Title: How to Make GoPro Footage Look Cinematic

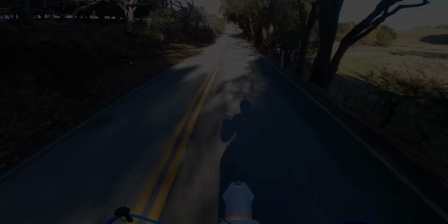0:00 In this video I'm going to show you how to go from GoPro footage that looks like this
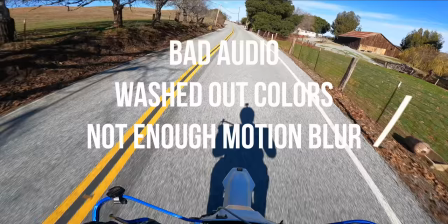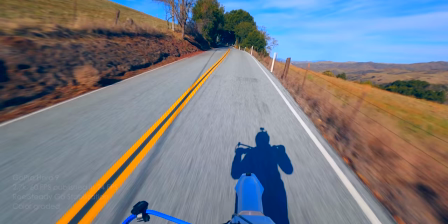0:08 to like this. I've achieved this by knowing some basic filmmaking principles, having the right settings for the right application, using ND filters and an external microphone, as well as doing stabilization and noise reduction in post-production.
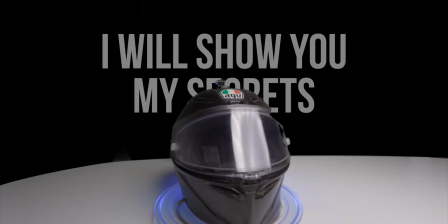0:30 This is what I'm going to teach you in this video.
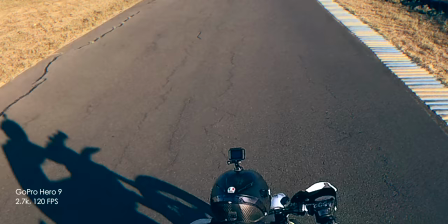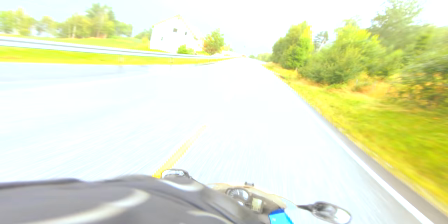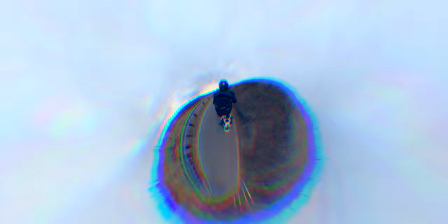What are some basic filmmaking principles that we can use in order to create better quality footage? One of the first things we need to think about is choosing an appropriate frame rate and shutter speed for the activity that we're engaged in. So right now I'm running this at 24 frames per second, 148 shutter speed. This creates a very natural looking motion blur specifically for when I'm just talking to the camera.
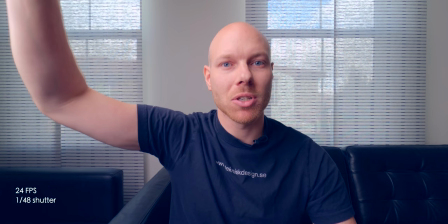1:09 So if I wave my hand in front of the camera, you can see that there's a lot of motion blur around the hand.
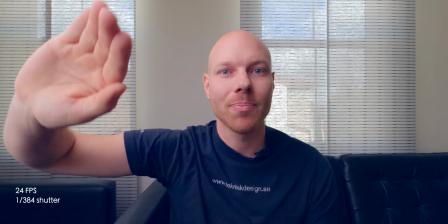1:14 Now let's try this at a much higher shutter speed. With this shutter speed, if I wave my hand in front of the camera, you can see a lot more details in the hand.
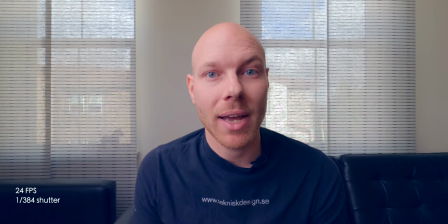1:22 But this also feels pretty unnatural when I'm just talking to the camera, so let's switch back to 148. Another thing we need to think about is minimizing the vibrations in our shot, because nobody wants to watch footage with a lot of vibrations in it. We also need to think about the contrast in the environment which we're shooting in and choosing an appropriate exposure.
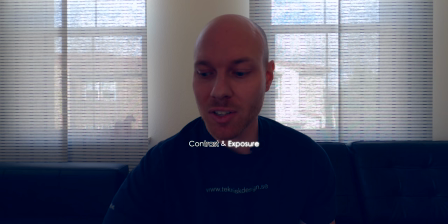1:42 If I try to shut off the light that I'm using right here, you can see that this doesn't look nearly as professional as this looks like. We also need to consider the fact that audio quality is even more important than image quality. Nobody would watch my YouTube videos if they sounded like this.
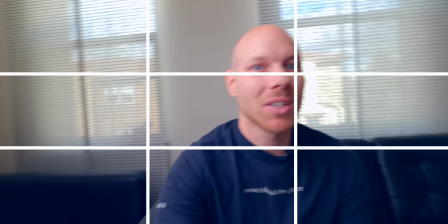1:58 We also need to think about how we're framing the shot and positioning our subject matter within the shot. Now let's talk about these things in detail. So what is frame rate? Well, frame rate is the amount of frames or images captured per second. You see, video is just a bunch of still images displayed in a row. Just like one of those flipbooks they probably saw as a kid.
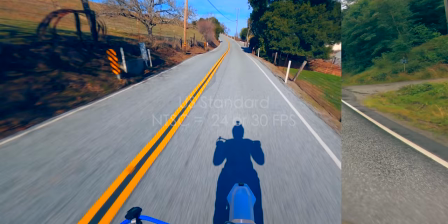2:20 There are different standards dependent on where you live. In Europe, Paul is a very common standard, which is 25 frames per second.
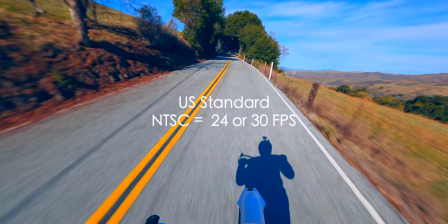2:27 Here in the US, NTSC is the standard, which is usually referred to as 24 and 30 frames per second.
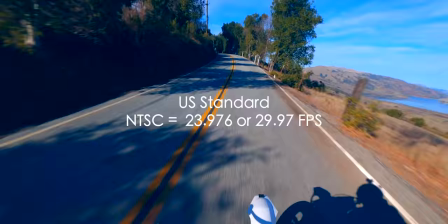2:34 However, in reality, it's actually 23.976 and 29.97 frames per second.
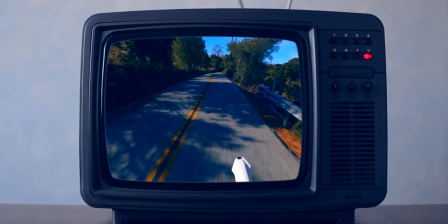2:42 The reason for this is that, at the time when the standards were set,
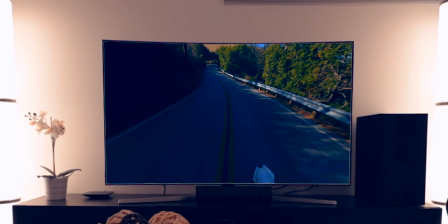2:45 they had technical issues in implementing true 24 and 30 frames per second, and since then the standards have been kept. Today, most of the content that you see here on YouTube and other platforms is 24 frames per second. There have been experiments in cinema with 48 and 60 frames per second, but they never really caught on, most likely because most people are used to seeing 24 frames per second.
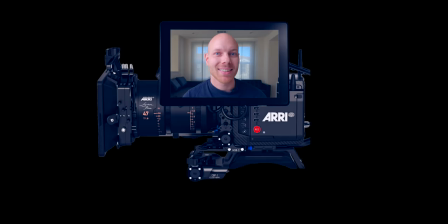3:09 For most professional productions, the content is captured in 24 frames per second,
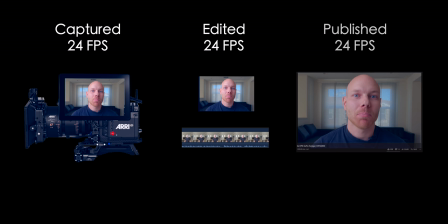3:14 edited in 24 frames per second, and then published in 24 frames per second.
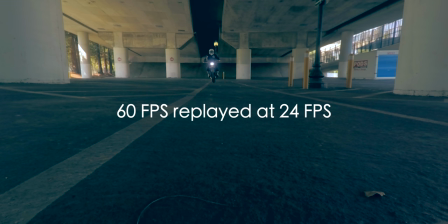3:19 One great aspect of editing and displaying footage in 24 frames per second is that you can capture footage in 60,
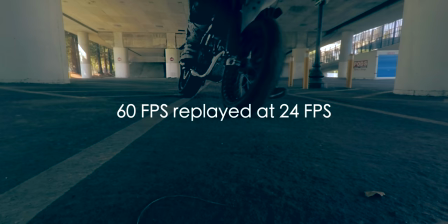3:26 120, and 240 frames per second, slow this footage down, and get really smooth looking slow motion. Shutter speed sets the amount of time that each frame gets exposed. A slower shutter speed is going to give you more light into each frame and more motion blur, whereas a faster shutter speed is going to give you less light into each frame and less motion blur. A common rule of thumb in the motion picture industry is to have twice the shutter speed as your frame rate, because this gives you natural looking motion blur when filming scenes with people just talking.
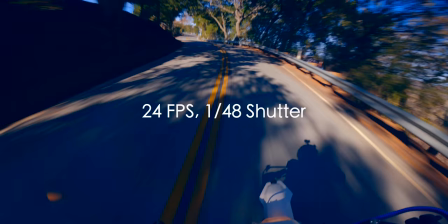4:00 However, this is not always preferable if you're shooting high speed activities.
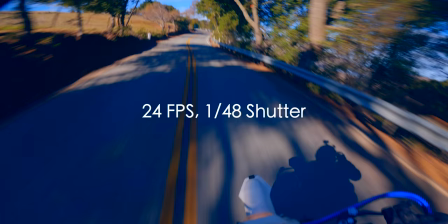4:05 In my opinion, you get so much motion blur that it starts looking unnatural.